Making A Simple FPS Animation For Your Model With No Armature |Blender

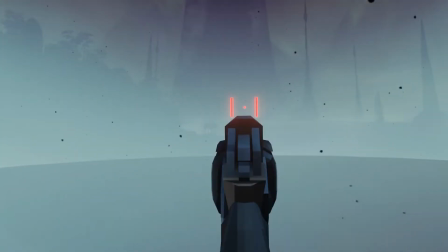[0:00]
A little while back, I decided to try and make a first-person animation for a model I made, but I really didn't want to mess with rigging an armature or anything like that.
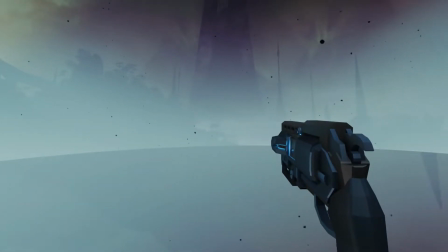[0:07]
I just wanted to see the gun shoot, aim, reload, that kind of stuff. If that's something you're interested in doing, I might be able to share some insight with you to help you get started with some basic but nice looking animations.
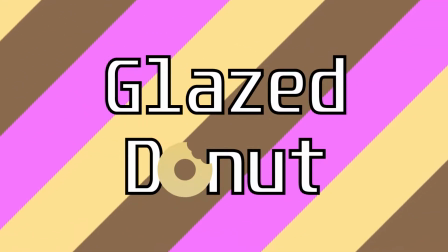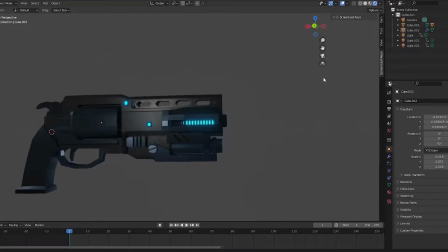[0:22]
For this video, I'll be using this model, but it really doesn't matter whether you've got a better or worse model than this.
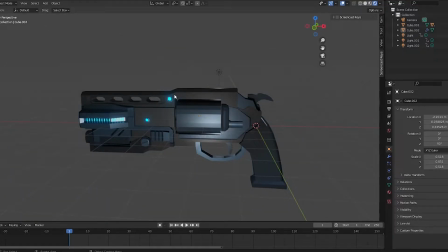[0:27]
The first thing you want to do is make sure that your model isn't going to fall apart when it's animated. If you have things like a hammer or trigger that you want to animate separately, don't join them, just parent them like this.
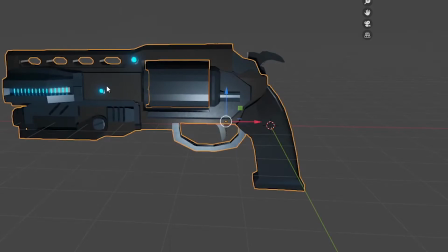[0:36]
That way you can animate them separately, but they'll stick to the gun. You also want to pick a frame rate before you start to animate, by going over to this Output Properties tab.
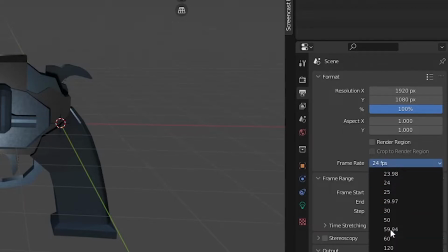[0:44]
It defaults to 24 FPS, so set it to 60 for a smoother animation.
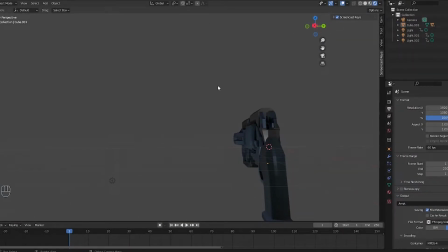[0:50]
Now that that's all set up, go ahead and position your camera until it looks good. I like to line up the normal viewport and then press Ctrl, Alt, and 0 on the number pad.
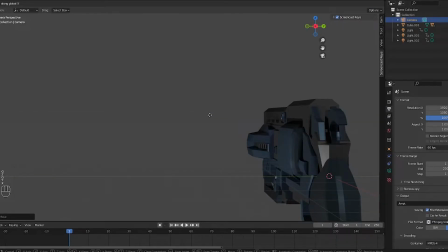[0:58]
This places the camera where you're looking in the viewport. Then you can make small adjustments to get it perfect. Now you can start making new keyframes for your animation. First off, let's turn on this little record button. This makes things pretty easy since moving an object will automatically create a keyframe.
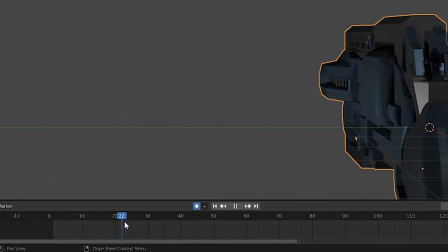[1:11]
We'll start by making a keyframe somewhere around 50 frames, since you want the gun to sit still for a moment before firing.
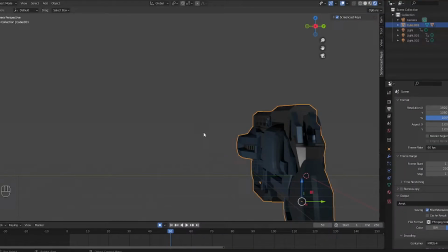[1:17]
To place this first keyframe, select your main weapon object and press the I key and select Location, Rotation, and Scale. Feel free to put this keyframe earlier or later than frame 50. Alright, this is when things start to get fun.
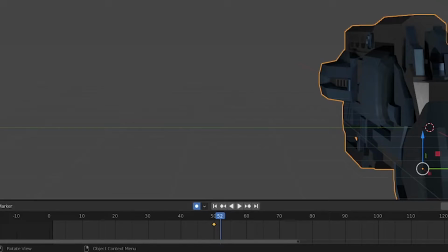[1:28]
Pick a spot a few frames to the right of this first frame. This is going to be a recoil keyframe, so the closer this is to the previous frame, the faster your gun will kick back.
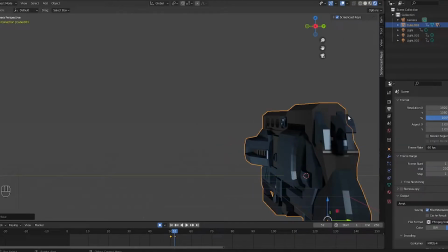[1:36]
You can always adjust it later if the speed isn't right. Now that you have your cursor where you want this keyframe to be, place your model at the peak of its recoil.
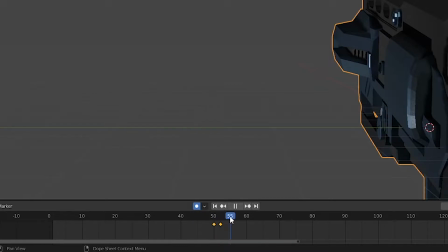[1:42]
Don't forget to give it some rotation too. The next keyframe should be a few frames later. This keyframe will keep the gun at this position for a few frames, before it starts to return to the original position.
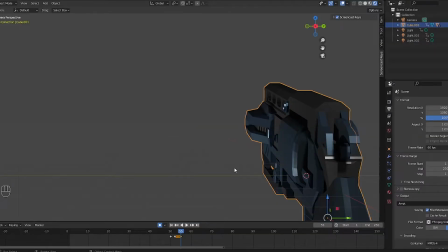[1:51]
For now, you can just copy and paste the last keyframe. You need to keep your mouse down in this animating tab when copying and pasting, not in the viewport. Otherwise it'll copy and paste whatever you have selected up here. Once you have this keyframe pasted, you should see a line connecting them.
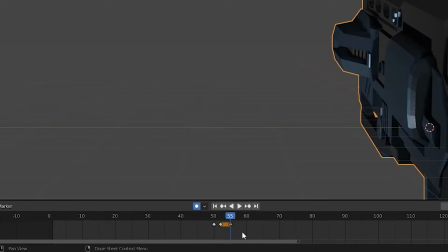[2:03]
This means that no changes happen between these two keyframes, which is good for now. For the final keyframe, pick something like 10 frames from the last one.
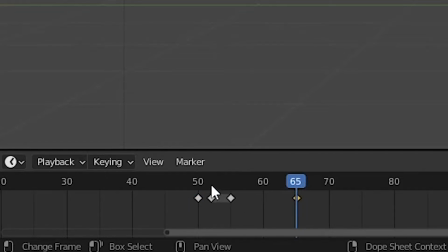[2:10]
Copy the first frame and paste it here. This way it returns to the resting state. Now you can press space to watch a preview of your animation.
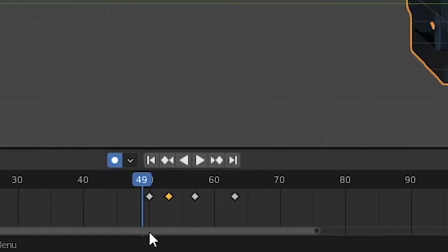[2:16]
If you want to see through your camera view, press 0 on the number pad. Again, don't be afraid to move these keyframes around to get something that looks good.
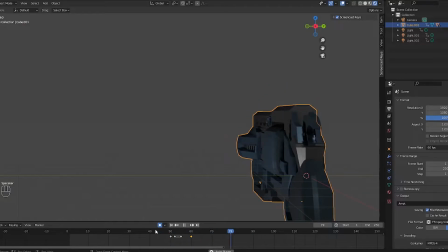[2:23]
This animation is pretty basic. Let's add some small details to really make it look interesting. Next, we're going to go over some cool details you can add to your firing animation. The first thing is to add a little bit of tilting to the recoil. Find your first recoil frame and tilt it to the left or right by pressing the R key and then the X key to rotate it around the X axis.
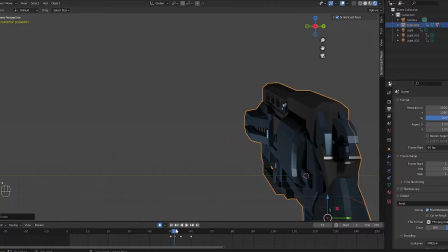[2:41]
You might need to rotate it around a different axis, depending on the orientation of your model. And make sure you have the recording button on so that it saves over the old keyframe. Then go to the next keyframe and rotate it in the opposite direction. This will make the gun rock side to side when it's fired, to make the recoil look a little more natural.
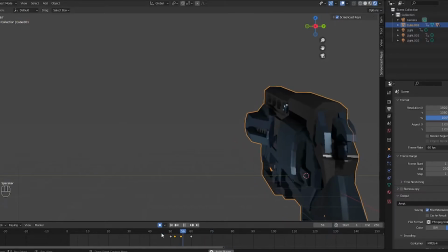[2:55]
You can make the end of the recoil look more natural as well, by making the gun fall too far before returning to the proper resting position. To do this, put your cursor where the end resting keyframe is, and move that keyframe a few frames away. Then, copy that keyframe and paste it here, or you can just copy that keyframe and paste it a few frames away.
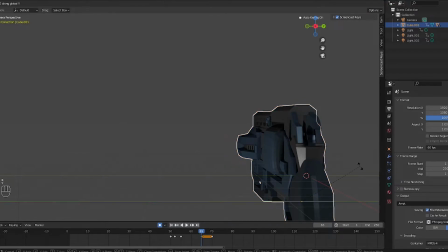[3:11]
Then, with your cursor on the earlier frame, rotate the gun downward a bit, and push it down and forward. This way, the gun will fall and tip down before being pulled back to the resting position. This shows the weight of the gun, and represents the user recuperating from the recoil. You'll probably notice that my keyframes move around a lot. I'm not actually keeping them where I originally placed them.
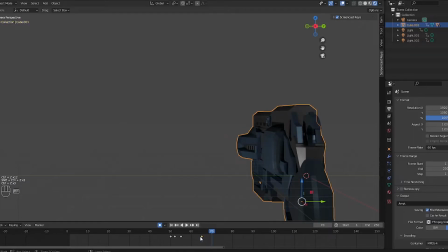[3:28]
All you can really do when placing your first keyframes is guess, and then you can move things around to get the right timing. If you want your weapon to appear very heavy and unwieldy, you can make this drop more slow and drastic. Next up is adding camera shake. This is surprisingly easy and gives the animation more power. First off, let's make a keyframe on the camera. The camera's movement won't be animated until the weapon fires.
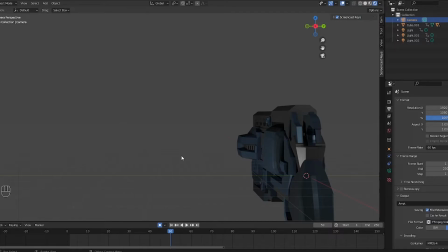[3:48]
So the first keyframe for the camera should be the same frame as the first frame of your firing animation, which for me is at frame 50. Again, select your camera and press I, and select Location, Rotation, and Scale. Or you can press G and click while holding your mouse completely still.
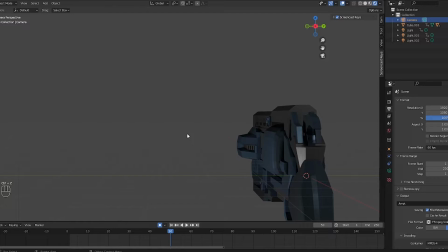[4:00]
This logs a keyframe without moving the camera, and without having to find the right option after pressing I. Just don't move your mouse before clicking, or you'll move your object out of position.